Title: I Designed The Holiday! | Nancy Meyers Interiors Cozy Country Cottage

There's a clip on Instagram of Jude Law, like within the last 2 weeks, on this talk show in London. And the host of the talk show was this woman who had no idea that the cottage was not real, that the cottage didn't exist.
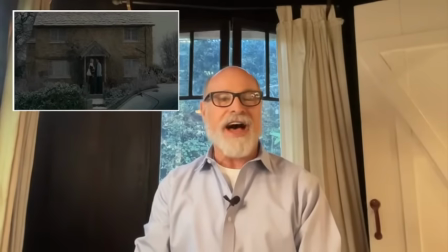0:16 She was heartbroken to find out that this cottage didn't exist. My name is Jon Hutman. I'm a Hollywood production designer. Today we're going to break down a movie I designed, The Holiday, directed by Nancy Meyers. I've worked as a production designer for, let's just say, over 30 years, and I'm probably best known for my work with Nancy Meyers. I love this movie.
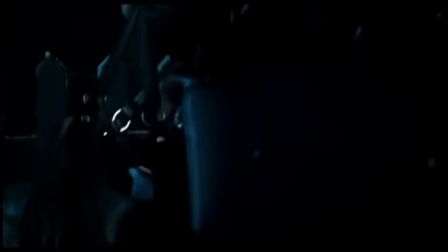There are a couple of great mysteries surrounding The Holiday.
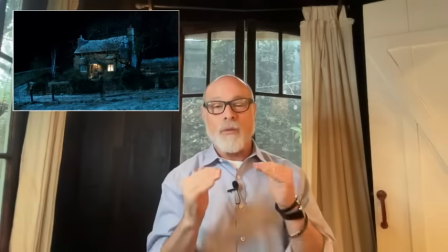0:53 One of them is, where was the real Holiday cottage? And people are surprised and sometimes dismayed to learn that we built that cottage,
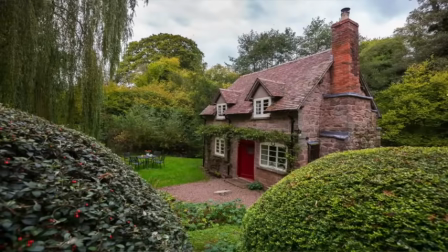1:03 but it is based on a real cottage that Nancy found
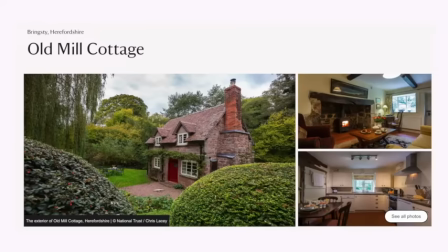1:08 in a listing of vacation rentals in the National Trust. I just looked it up online. It is still there. It's in a part of the UK called Herefordshire. When we made this movie, they used to have printed guidebooks, and the National Trust protects historic properties, and you can actually rent some of them and live in them.
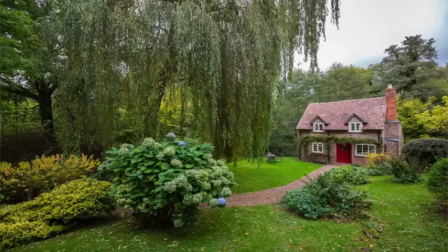1:29 So she found this picture of this charming little cottage, like a kid would draw. A 2-story cottage with a door in the center and windows on either side, and she said that's what the cottage should look like.
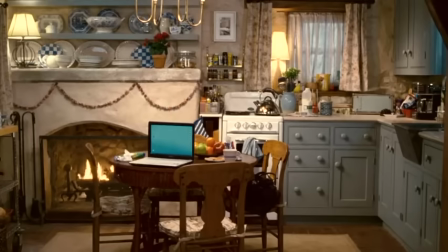1:43 There's essentially 2 rooms downstairs, a bedroom and a little tiny bathroom.
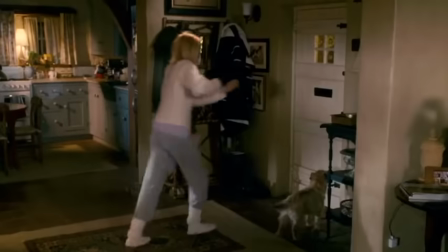1:49 Okay. Tucked in under the eaves upstairs. So when you walk in the front door, straight in front of you, there's this tight little staircase,
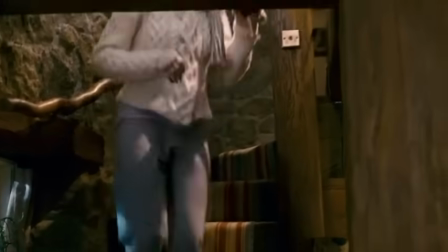1:57 and the beam is so low that when Amanda walks down the stairs, she bumps her head.
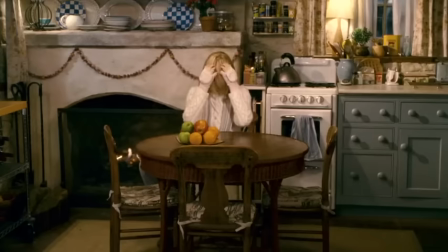2:04 To the left is the living room, to the right is the kitchen, and then behind the kitchen, there's a little office, which in my mind was architecturally added onto the cottage.
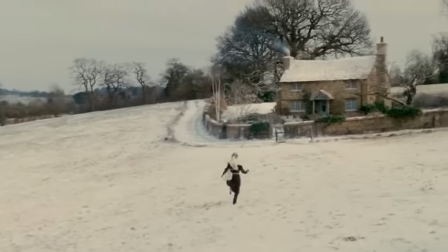2:14 So at the end of the movie, she runs, she gets to the front door, and she opens the front door, and he's not there. Well, it's a small cottage, so if you don't want to have him upstairs, you want to follow her into the kitchen,
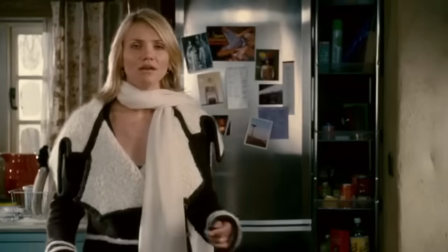2:27 and then there, through that little passageway, you see him in the office. And so that room primarily needs to service the story and the action that happens there.
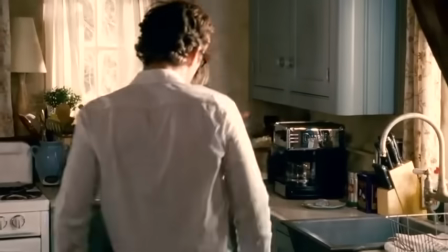2:42 First thing you'll notice in the kitchen is the light blue cabinet. It's not exactly the same color as the trim on the exterior, but it's related to the trim on the exterior.
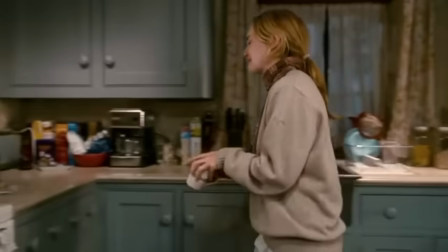2:52 And that color, which I would maybe call French blue or periwinkle, has a little bit of purple in it.
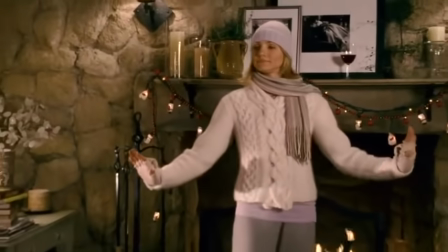2:59 And if you notice, the natural stone walls of the cottage have a little bit of ochre or yellow.
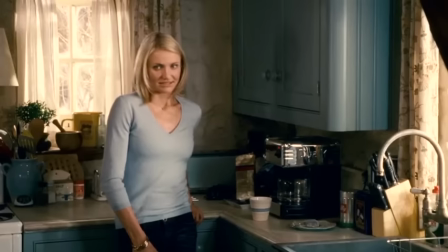3:06 The contrast between those colors makes the cabinets lift off the walls.
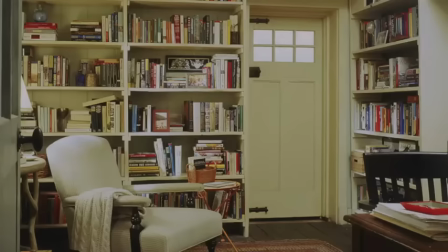3:15 The buzzword of this cottage is cozy, but it's about having every piece of furniture tucked into its place.
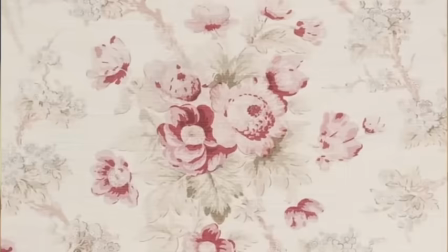3:24 Limited palette, consistent patterns. How does a young woman in her 30s live in this old house? How do we make the house a little bit feminine, a little bit contemporary? That texture, I would say, creates the cozy feeling of the cottage. Typically, and in the case of these 2 houses, we build the second floor separately from the first floor.
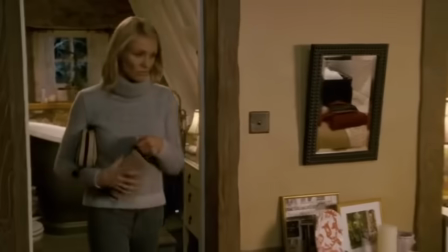3:49 If you build the second floor on top of the first floor,
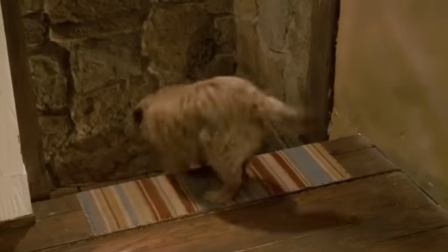3:54 especially in a set like Iris's cottage, it's very hard to get lights to come through the ceiling. Not that natural light actually comes through the ceiling, but to make everything beautiful and make everyone look beautiful, it's important to be able to light.
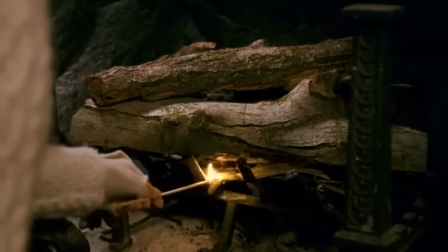4:11 Fireplace in a cottage like this is practical. That's how they heated the house back in the day.
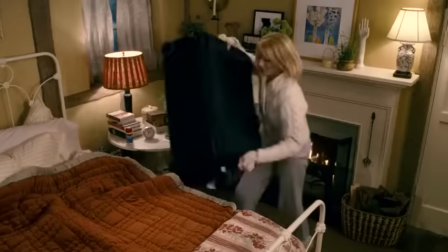4:17 Over the mantle, there are these shelves, exactly the width of the fireplace,
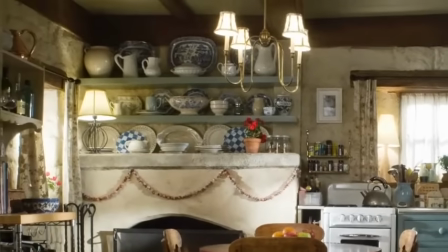4:22 and they're loaded with ironstone and Delftware. You have 2 armchairs, upholstered, but 2 different styles of chairs, slightly different shapes,
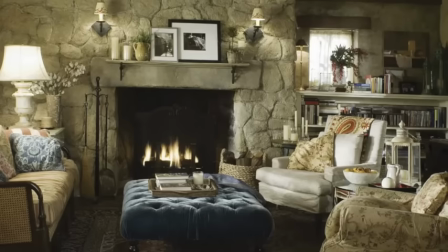4:33 and different fabric on each chair.
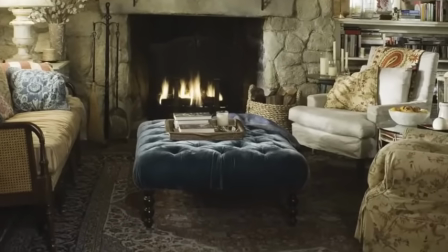4:36 And those things are kind of anchored by the solid color ottoman in the center. And another cute detail between the 2 armchairs, there's this end table, which is actually an antique military drum.
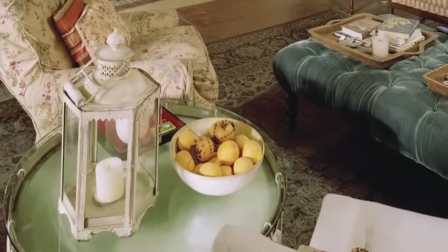4:49 You don't expect a drum to be an end table, you know what I mean? It makes her an interesting person with an eye. I'm here. What I want to do is be able to look at how all of the colors play through the movie.
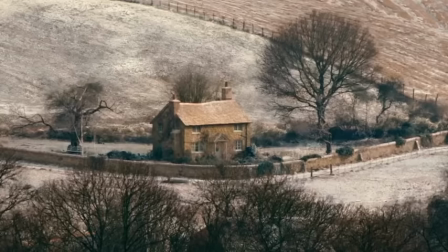5:07 So when you cut from Iris's cottage in the UK to Amanda's house, it's about contrasting the other home in the set. Another one of the big mysteries of the holiday is this painting in Amanda's entryway,
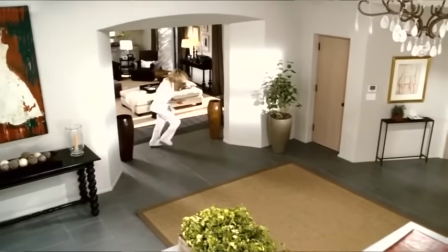5:31 which is a white dress against a red and black background. That painting is by a French artist named Thomas Fouguerolles.
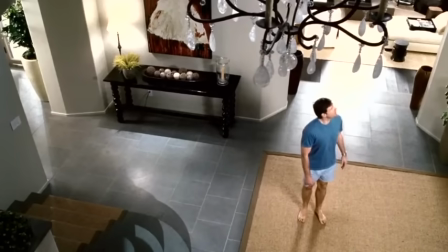5:42 I might be saying that wrong. We found this painting in a book called Bright Young Things. And there was a woman, I can't remember her name, and there was a portrait of her with this painting sitting on the floor, leaning against the wall. And as Nancy and I were going through it, she's like, oh my God, like that feels like something that a sophisticated young woman would have in her home. Amanda's house was designed by a well-known architect named Wallace Neff, and it was actually his own home.
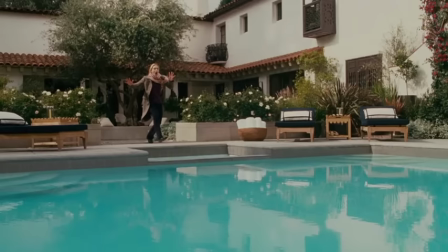6:12 So we used that house as both the front and back exteriors of the set that you see in the movie.
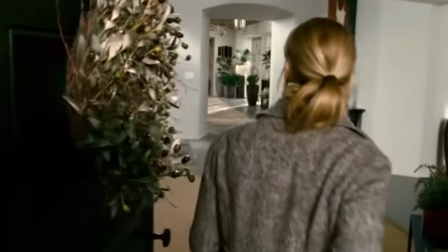6:20 But when you walk into the real Wallace Neff house, it is dark.
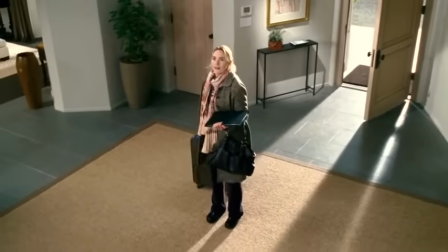6:24 So we added lights and the feeling of skylights and
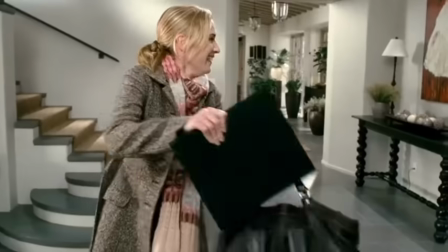6:29 flooded the interior with light because that's the experience we wanted Iris to have.
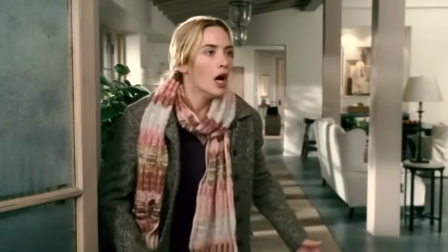6:40 What was so important for Amanda's house is that we
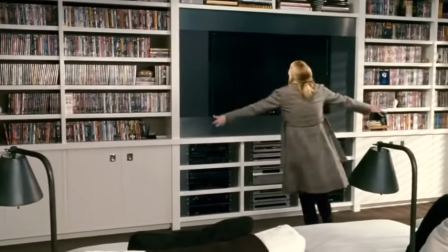6:46 contrast it with the little stone cottage in England.
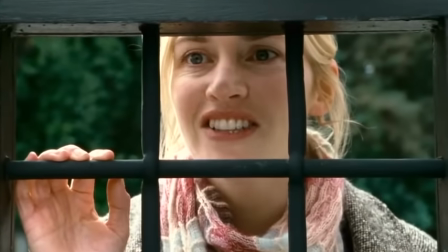6:50 When she goes to the gate and sees this bright, sunny, white Spanish exterior, it couldn't be more different from the quaint little 4-window stone cottage in Surrey.
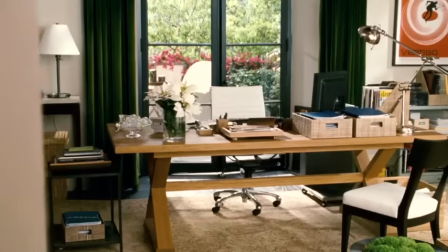7:03 And the house, when you walk inside, is flooded with light.
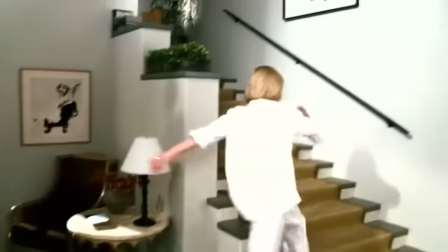7:07 There are natural materials, like there's a sisal carpet in the entryway and another one in the living room.
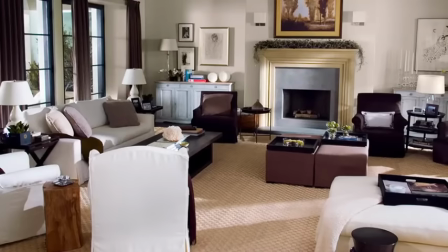7:13 There's something about that slip-covered white furniture, which is light and clean and a little bit summery, which if you've lived your whole life in a little stone cottage in England, you would definitely feel like you weren't in Kansas anymore.
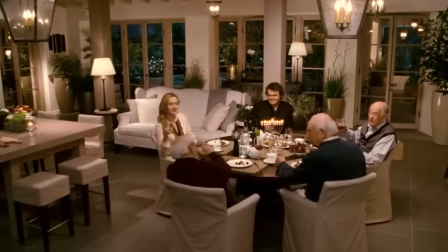7:29 I think we should leave these young folks and get back to our bedpan.
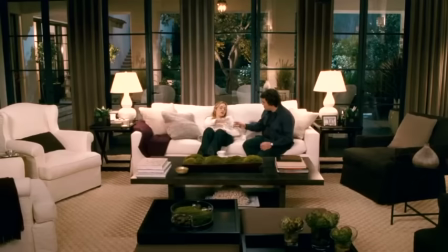7:33 Our guiding sort of aesthetic was what I would call the Belgian style of interior design.
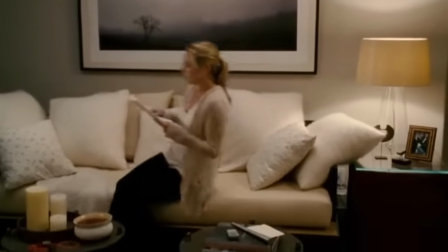7:39 You can now get this furniture at Restoration Hardware and all over. At the time we made the movie, this was quite new. We really used as our primary kind of style reference and guide a book called Inex, which is published by a Belgian company called Beta Plus.
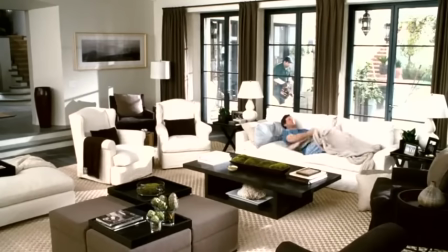7:59 And when you look at the style in the Belgian houses, you start to see very simple linen slip-covered furniture,
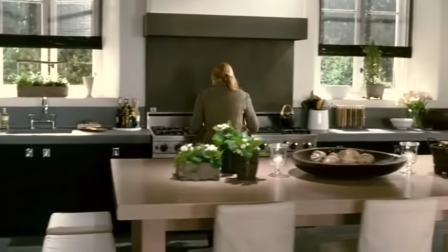8:06 stone floors, bleached wood, trim and beams. There is a kind of blank slate emptiness that feels correct for the character.